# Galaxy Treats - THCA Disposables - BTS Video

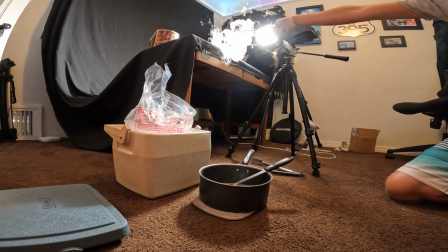So the idea is kind of have this going maybe right above it.
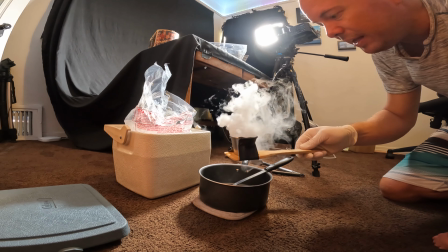Let's see if we can get the lights on and get a cool shot.
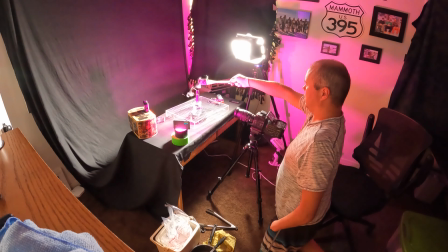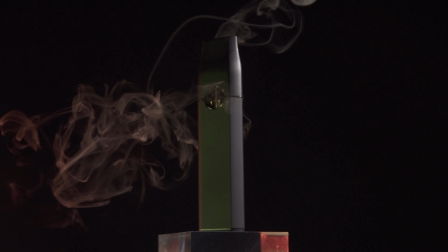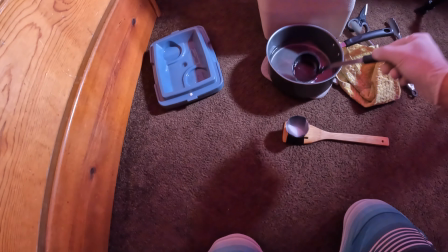Let's try this again. Got some more fresh ice in there. Should be a lot more bubble action this time.
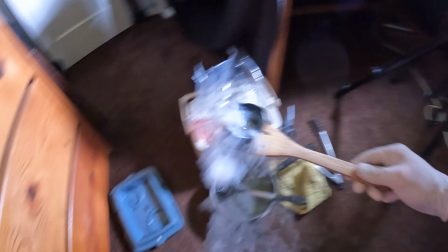Yep. And I got the camera on in trigger, so it only records the previous.
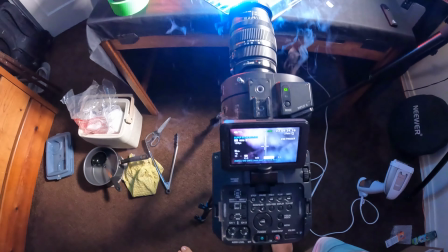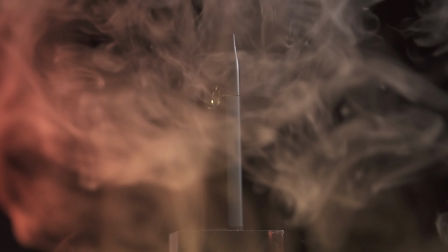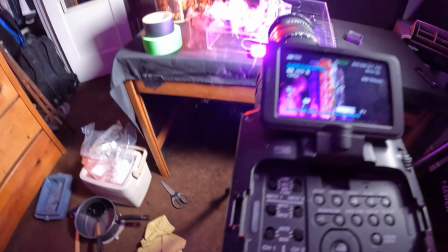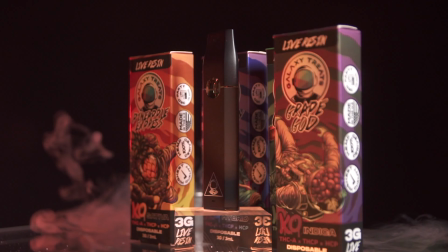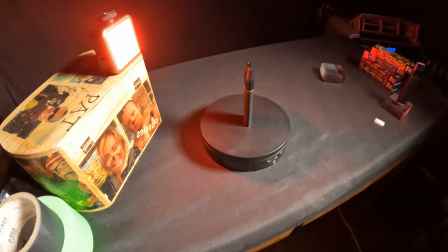shot here, last shot, just really simple. Just the product by itself.
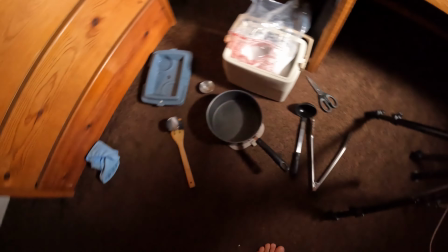Got a nice close-up, got some good lights. Gonna hit it with a lot of dry ice, and let's see how it goes.
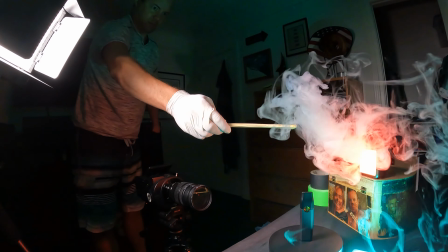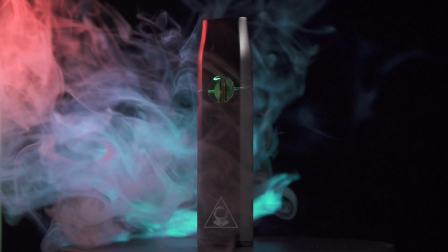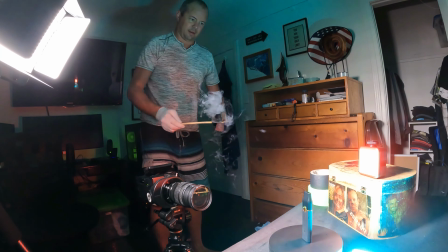Sweet. Hey, here you go. Okay, so got all the footage complete. Just imported everything into Premiere here. Got everything ready to go. Gonna show you the editing process. So I usually use my bigger monitor back here,
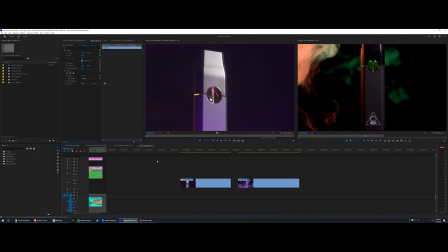but you can see with the screen capture, it wouldn't look too good for most people on their small phone. So I'll be using my my regular 1080 monitor. So here we are in Adobe Premiere.
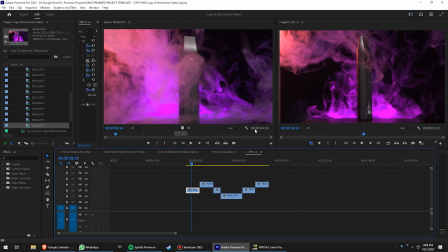I have already gone through and I selected the best clips, but to show you what I was looking for. So here's the last shot that I got, and it is entirely in 240 frames per second. So slowed down to 30 FPS. So it does have that silky, smooth, slow motion.
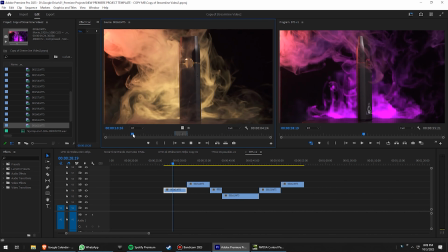That is definitely the reason I got the FS700 so many years ago.
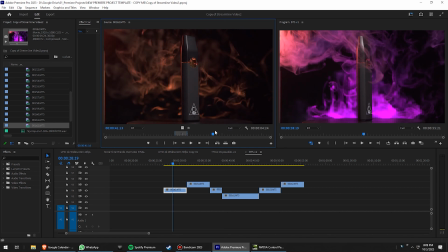So this shot is probably one of the best. It was coincidentally the last shot we got, but it's really good.
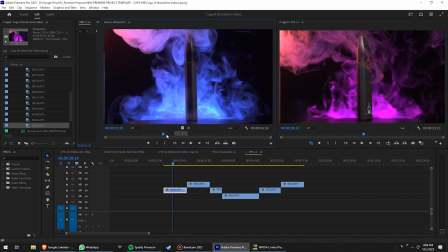So I selected the part that I like right here, you know, press in and out, drag it down here.
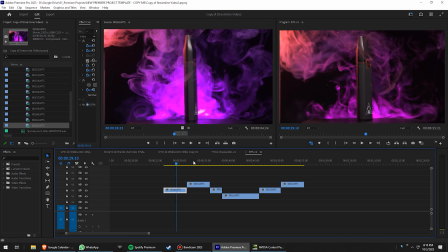Now I got it on my timeline. Then I did the same for these next couple of shots, went through, found this one, which I thought was really cool. I got this one, which is pretty nice because I like the prism on the bottom here. Also, it kind of matches the branding since there's a triangle right there. We kind of got a triangle working here.
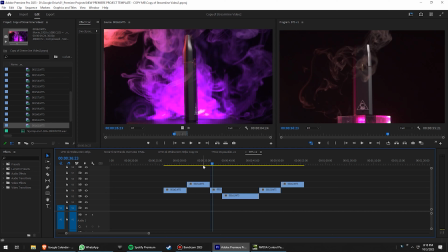So that was kind of an accident, but it worked out. Looks great. And also I like the lights kind of on the prism there moving around. So that's a really cool shot.
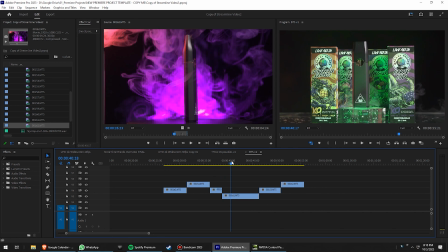Then we got this one. Really cool little plum of smoke there, showing all the different flavors.
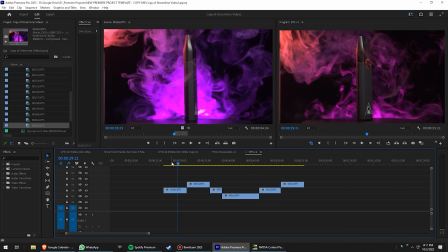I chose a song last night, and I went through you know, a few hours worth of different music, and I finally found a song.
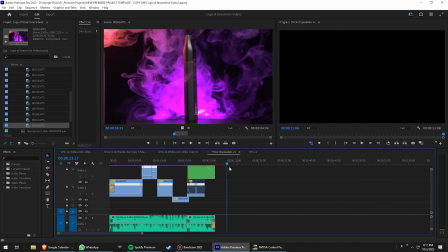So I was able to kind of edit to that song. So here's another sequence where I've already done some time ramps and things like that. But essentially,
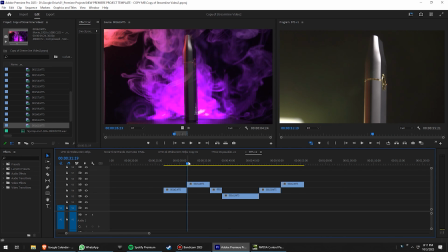the time ramps, what I did, for example, like this one, because this cut here is a little rough. It just kind of seems I could do better. So what I'm going to do is open this up.
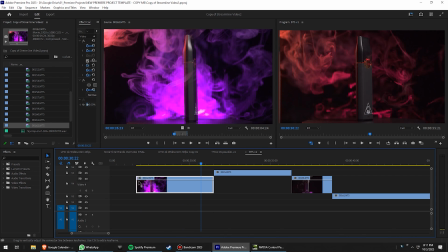We are going to time ramp this first clip. I go here, time ramp speed.
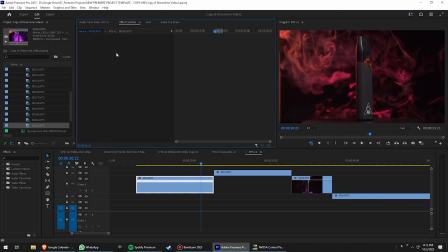I guess I don't need this anymore. Close that panel. And let's see here. So right here, we're going to create a ramp, and I want this to speed up because I have a ton of footage here at the end of it. I want it to speed up. I don't know, let's try like 1,000% because this stuff's already in slow motion.
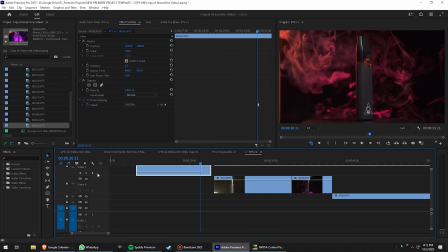See it like that. So let's put this one down here, get this one up here. And this is where that big monitor comes in handy.
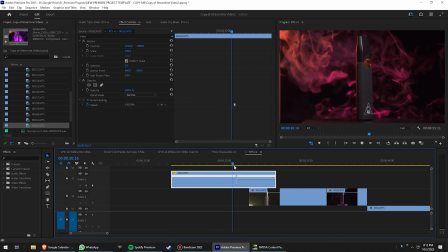So let's take a look at this. I think it could be faster.
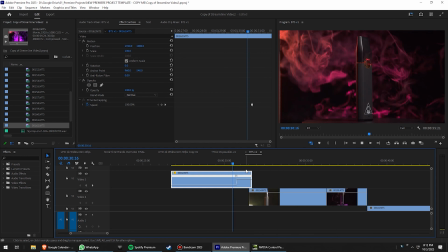So let's go up to like 2,000%. So that's getting better.
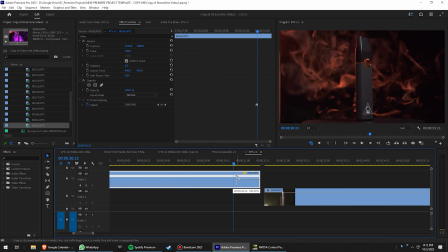Let's make it a little faster. Let's go like 3,000. Let me zoom in here. I'm going to make this a little more of a ramp like that. Okay, so that's looking pretty good. I like how it speeds up. I'm going to make it a little quicker of a speed up.
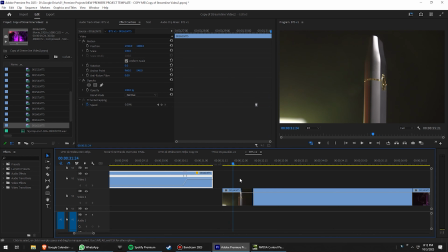And then what I was thinking is on this one to do the same thing and then transition into there. So over here we'll plop in another time ramp. I got to change it so I can see it right here. And then we're going to do the same thing. We're going to bring this out and make this like, apparently 3,000% was not too much.
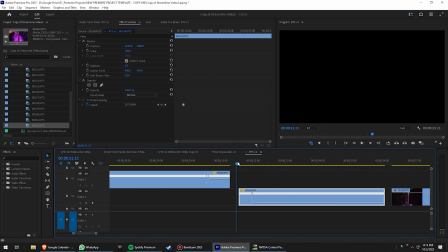So let's go to like 3,000%-ish. Let's take a look how this looks by itself. Okay, so that's kind of neat. So if I put them together, then we get a transition kind of like this.
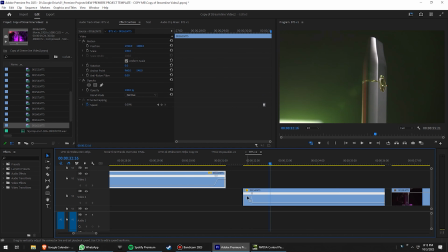So it's already looking better. I'm going to shorten this up, actually crank this one up a little higher. And let's bring them together here. And okay, so that's looking better. I can still tweak this a little bit, maybe do like a zoom in, but that's already a better transition than what it was before, which is the speed ramp.
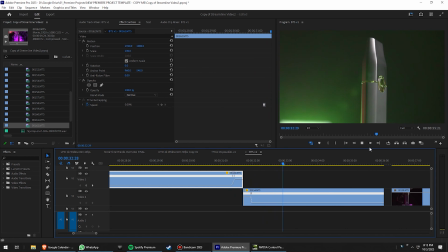And if I cue that up with the music, that'll be very nice.
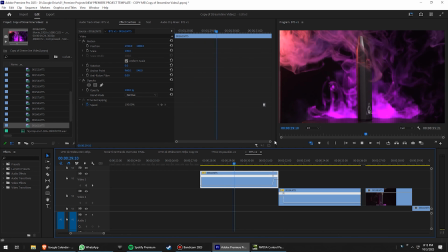I think that this first shot could benefit from a little bit of a zoom out since it's going to be the first shot. So what I'm going to do is I'm going to nest this sequence. Then I'm going to go over here to scale, and we are going to start at about, well, I just noticed too, I had a box that I was using to light the scene right here, and it's kind of visible.
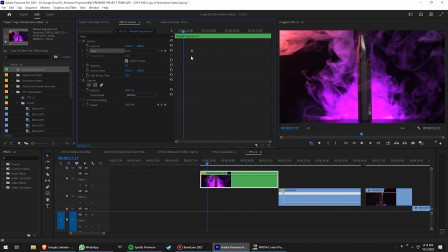That's easy. So if I pinch this to just like 102, okay, that's gone. So what we're going to do is start a little zoomed in, maybe 125, and we're going to keyframe that to back down to the 102.
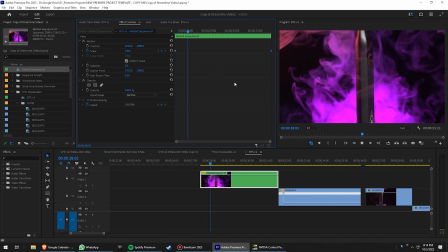So that's looking pretty good. I think I have a little more zoom. Let's try 135. Yeah, that's kind of a cool first shot. I'm thinking about doing a cross dissolve. I usually don't do cross dissolves, but with this one, it might work because of the nature of the darkness of the scene.
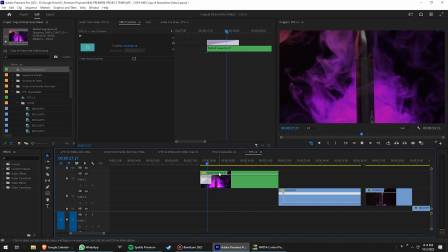See, it's not too bad. I don't know, I'll decide that later, but that's looking pretty good.
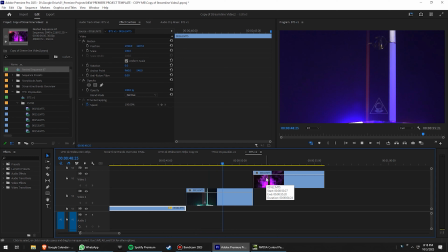This shot's pretty awesome the way it is. I like the lighting on the unit.
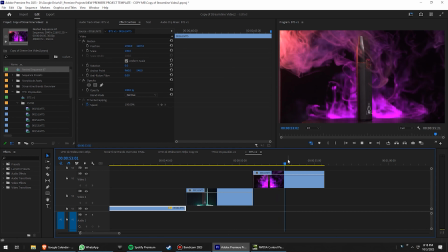Then we're back to this one.
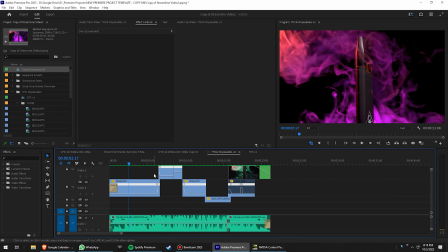So I did some basic color correction and I threw everything together and I put it to the music, and here is the final result.
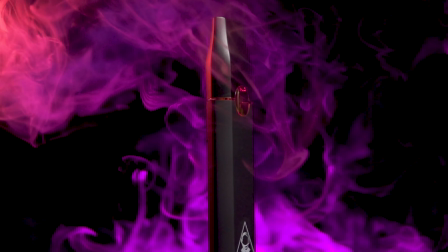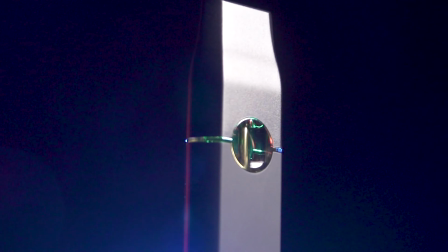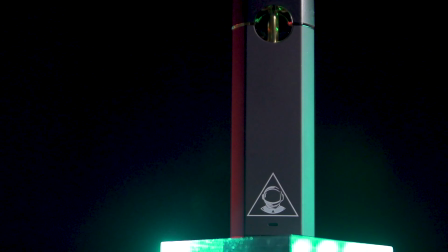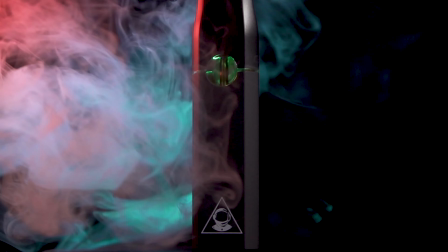So yeah, that's it. That was the making of this video. A couple days of planning on it, and today was the execution. And I still might do a couple little last minute tweaks, but that's kind of overall the whole shebang. So thanks for watching. See ya.